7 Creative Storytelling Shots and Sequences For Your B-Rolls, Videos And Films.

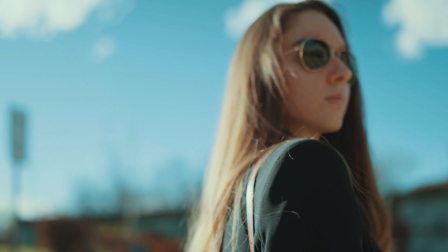In this video, I will share 7 shots, sequences and filming techniques you can incorporate into your films and videos.
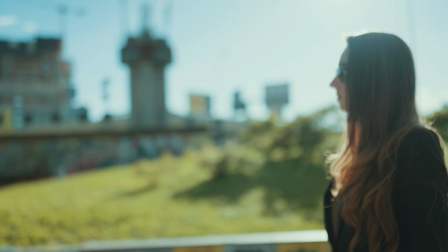I will explain how to replicate each shot and when to use it.
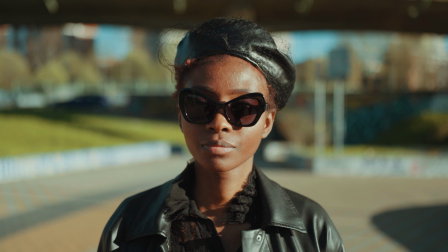At the end of the video, I will show you how I combined all these techniques into a short film with its own storyline,
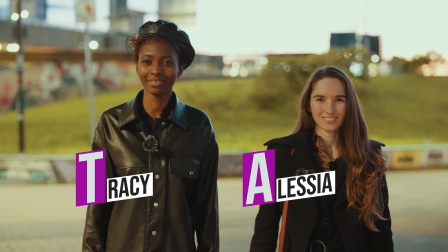starring our beautiful actresses Tracy and Alessia. This is how we study filmmaking.
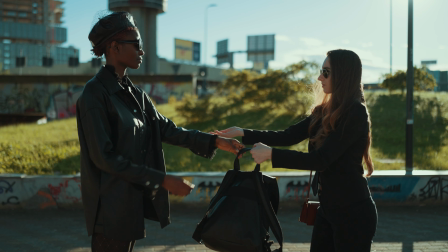Watching any YouTube video like this will not make you a better filmmaker, but trying these techniques in a real-life scenario will.
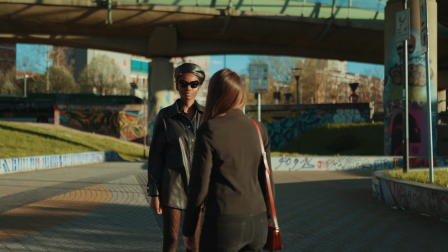Grab a coffee, a pen, paper, and let's have some fun.
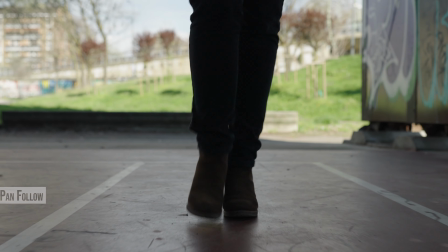Tracking follow front shot. We will introduce Alessia with a tracking follow front shot,
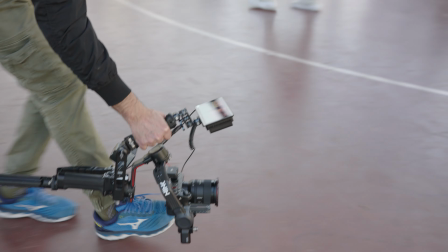GTA style, avoiding revealing her face to create curiosity about our character.
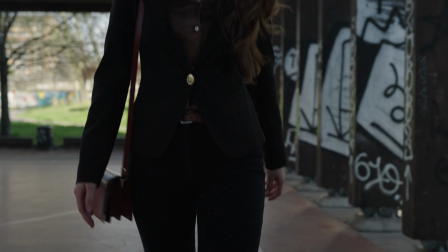As you can see, we frame her in the center, balancing the composition with some elements of symmetry and leading lines.
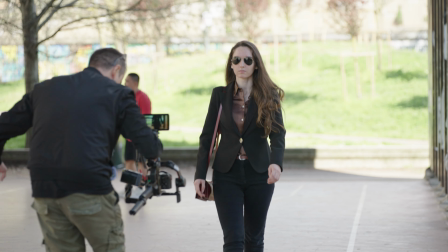We're using a 35mm lens, which is wide enough to capture a broad background while maintaining a natural perspective.
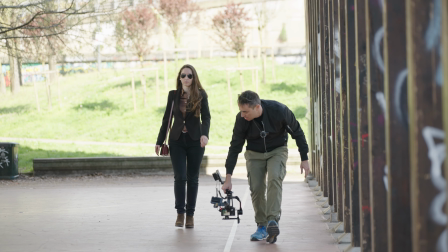The gimbal is in pan follow mode.
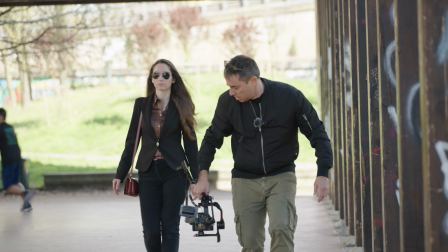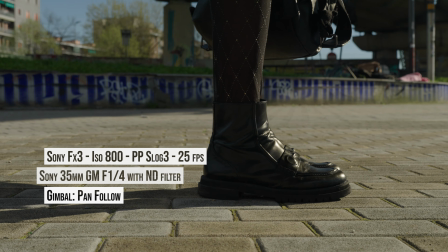Tracker reveal shot. We opt for consistency and introduce the second character, Tracy,
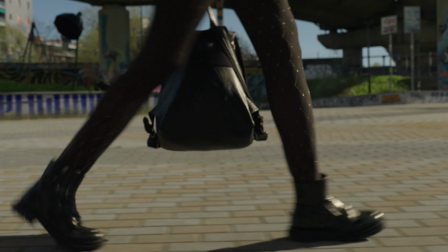by initially focusing on her feet, utilizing a tracking reveal shot.
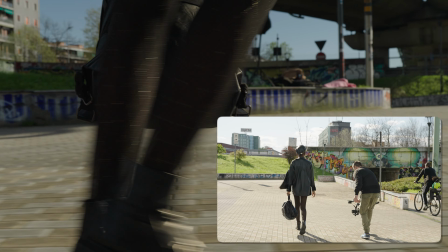The shot begins from the side and smoothly pulls back at the right moment as she reaches the location,
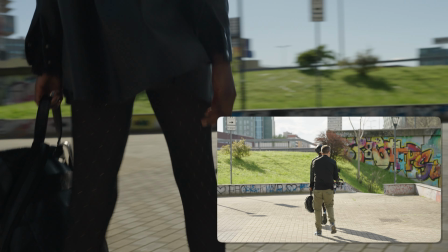gradually unveiling her full figure within the surrounding context, apart from the face.
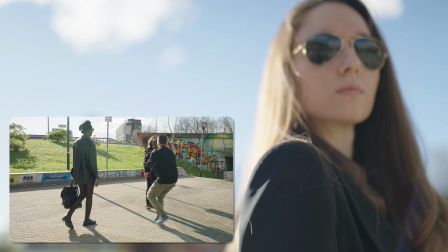Reveal turnaround shot. Now is the moment to introduce our characters using a reveal turnaround shot. The camera initiates from Alessia's left shoulder, trailing behind her as she turns in the opposite direction to make the shot more compelling.
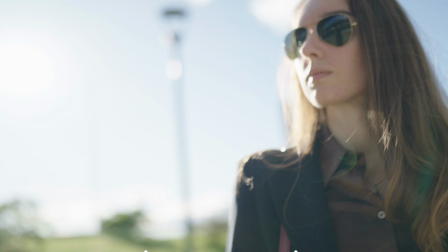As her face becomes visible, we tilt the camera upwards while simultaneously pulling down the gimbal,
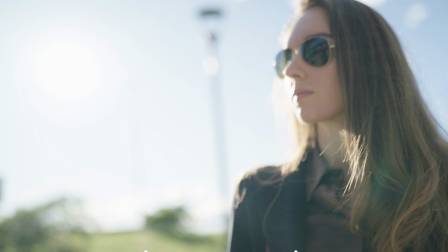crafting a hero shot that exalts our character.
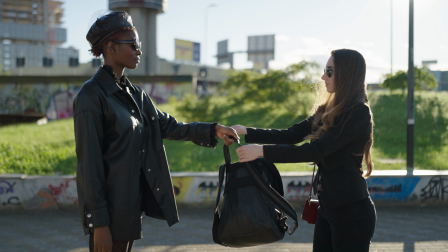Observe how I have positioned her within the right third of the frame to draw focus toward the forthcoming element in the scene. Gradually, I adjust the gimbal's level, which I set in pan tilt follow mode, ensuring a smooth transition.
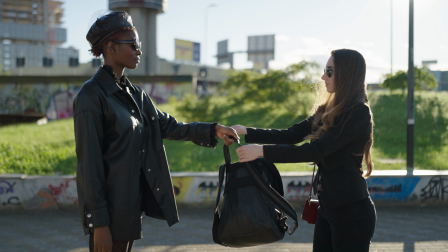Suspense push-in sequence and surprise sequence. We don't know what will happen between these characters. It could be something good or bad. The suspense push-in sequence is the combination of 2 push-in shots.
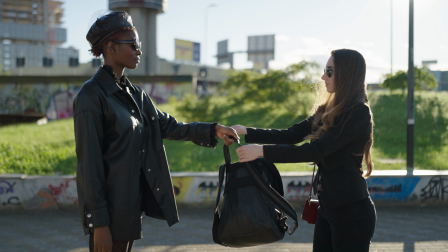The first one details something that Alessia is hiding. The second one is on Tracy's face. Notice how cutting between these shots emphasizes a sense of tension and anxiety in our audience. The surprise sequence tricks the audience into thinking that something is happening.
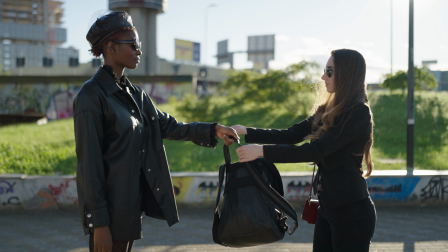Here, we're using Alessia's movement while she's digging something out of her pocket. We're hiding what's in her hand while she extends her arm forward, suggesting that she has a gun. As we pull back, we see both characters exchanging something.
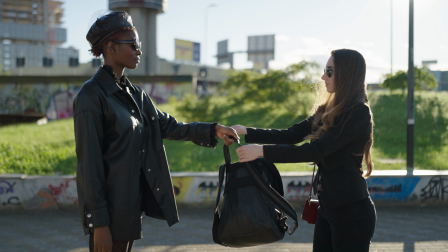Tracy's giving Alessia a backpack while receiving a pill for this transaction.
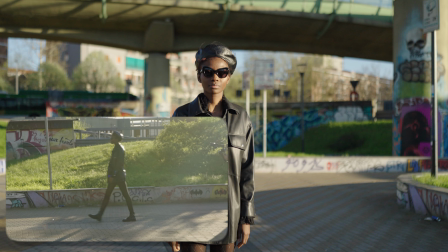Hair toss shot and character switch. As the transaction is completed, both characters will leave the location. To make this moment impactful and cinematic, we'll perform a hair toss shot on Alessia while she leaves, pushing in on Tracy until we switch to a third character.
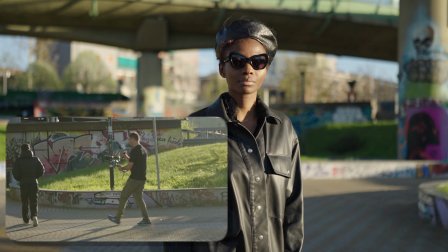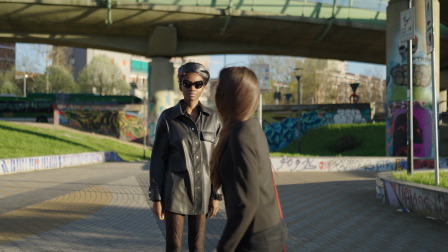For the hair toss shot, we stand behind Alessia with her hair on the left shoulder.
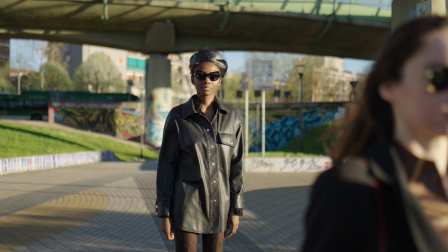While turning, she tosses her hair behind her as the camera pushes in.
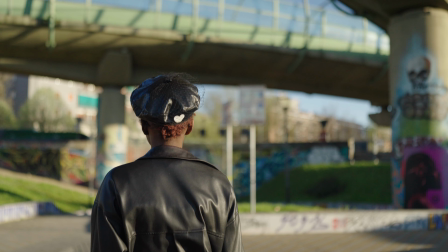We shot this sequence at 100 frames per second to ramp up and down the speed and make the moment bold.